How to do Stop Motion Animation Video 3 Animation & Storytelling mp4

Obviously once I do this, then I've broken the cracker. There's only so many goes I'm going to have at cutting a cracker up. I think I've only got 2 spare should this go wrong. So I have to be pretty confident that this is the way I want to cut the cracker, and this is the moment, because it's not very easy to put it back together. Oh goodness, and wouldn't you know it, there is a hat and a joke. And of course there's even, this is something you may want to get an adult to do, there's the cracking bit in the middle. Here we go, 1, 2, 3. This is me making a wish to myself. I don't need the inside for this particular moment. Let me see. I've got an orange hat, and there's probably going to be a terrible joke. Did Rudolph go to school? Nope, he was elf-taught. I'll leave that there.
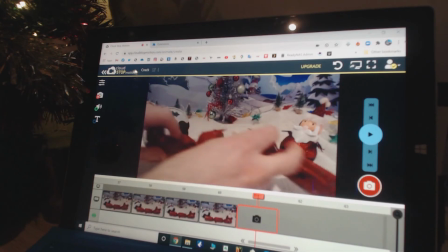13:31 Back to the animation. On with the animation, and we have a freshly ripped cracker.
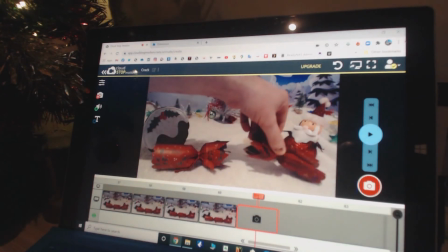13:37 I want it to be able to burst up in the air like that, which I think Santa's going to have problems holding.
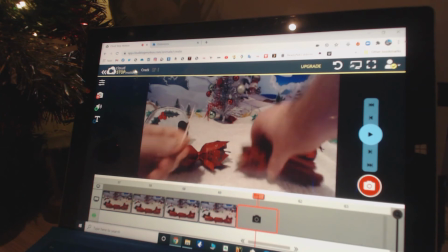13:43 So what I'm going to do is run a toothpick and run it through one of the holes in the back of the cracker under here,
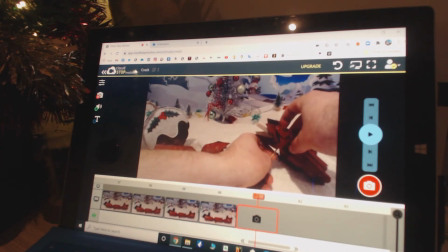13:52 and use that to prop it up. We're only going to see it for a second or two, so I don't really mind that we'll see it.
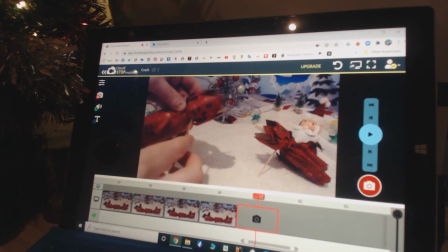13:59 And the same with our Christmas pudding. And you may... Perfect, that's one big bang. Okay, now I've got one last thing to make this complete.
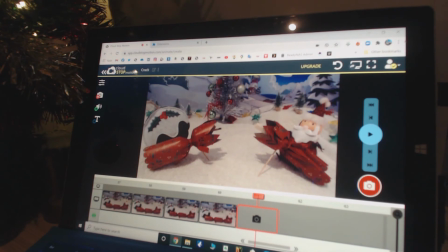14:17 I'm actually taking my mobile phone and I'm going to turn on the app which activates a torch.
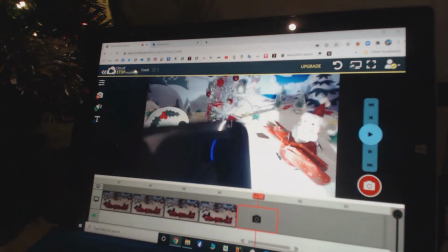14:24 This is going to be a big flash, which is the big bang of the cracker bursting open.
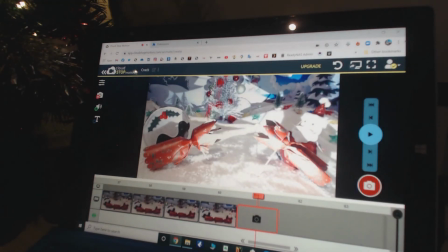14:29 Let's take this frame. And I'll turn off my phone again.
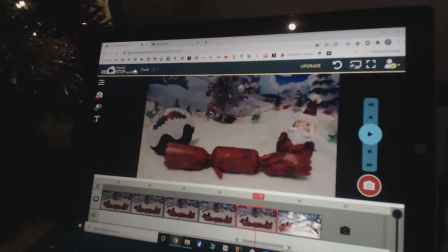14:36 That's one big flash. Bang. You'll see how this works in a second.
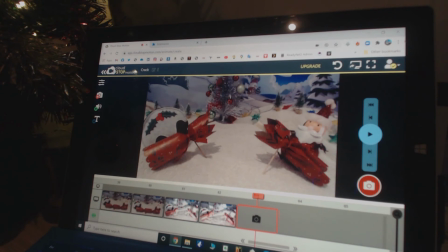14:43 And off. And now they can start bringing the cracker back down again. As if they've recoiled from the big bang of the cracker, and now it's coming back on the floor.
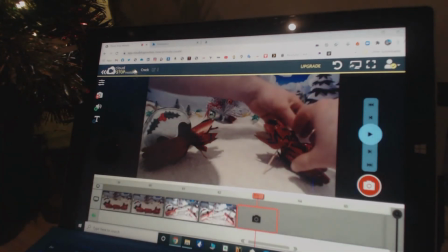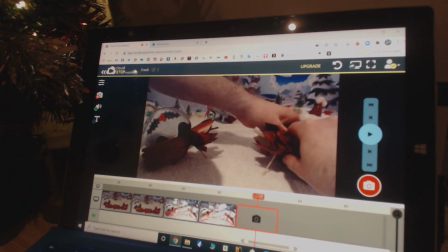15:05 I want the cracker a little bit lower.
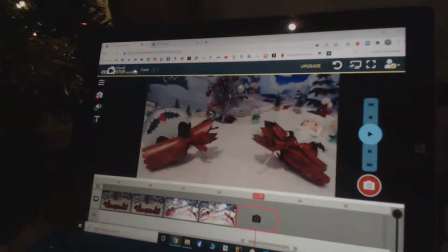15:11 they're starting to come down. And I'm going to use the flash from my phone one more time, but not as brightly this time,
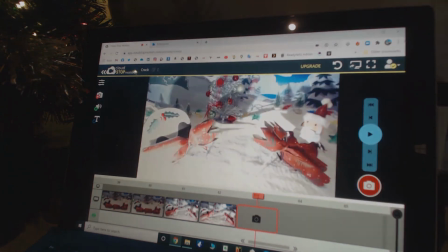15:17 a bit further away, as if the brightness is dimming somewhat.
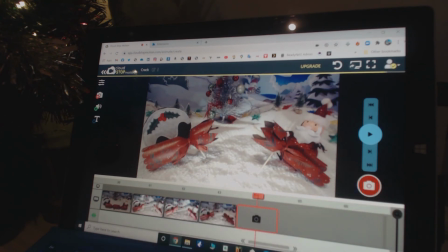15:23 So there's less light on this. And now, from now on, there'll be no more flash of light at all.
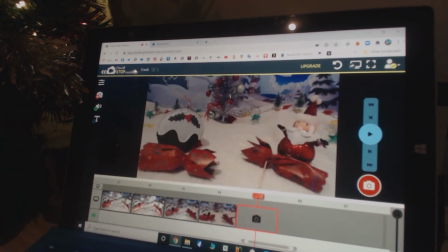15:31 I can also take the toothpick out of this cracker now, because I'm not going to need that anymore. It's going to stay on the floor.
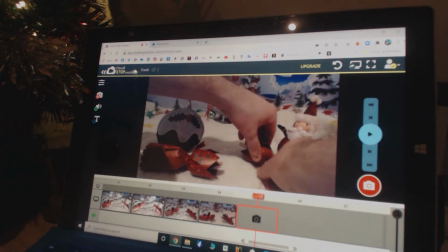15:39 Father Christmas's hands can go all the way up. And I'm going to have him getting ready to stand in an upright position.
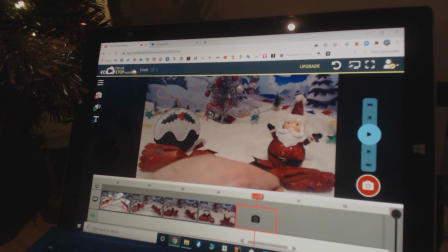15:50 Now the cracker's pretty much come to its end position.
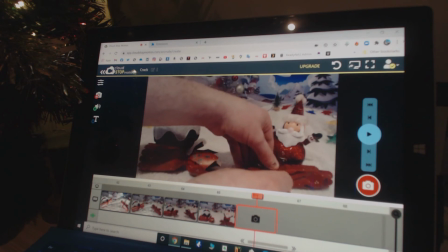15:52 I'm going to use a bit of blue tack here to hold this one in place so it doesn't move quite so easily.
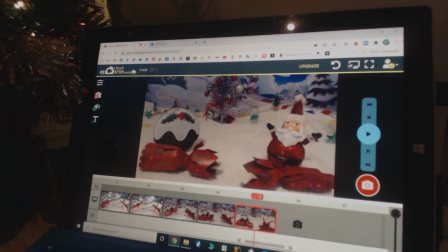16:02 But I've got one more trick on my sleeve. At the end of these coloured lights at the back, I of course have a little battery switch which can do this.
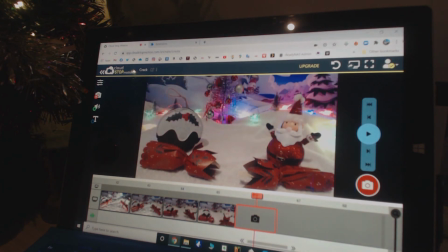16:13 So the things are about to get much more festive. Okay, we're almost there, but the software Cloud Stop Motion has got one last trick up its sleeve.
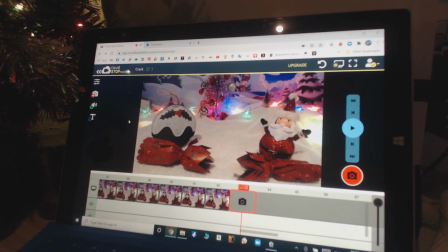16:24 First of all, let's take a look at what we've done so far.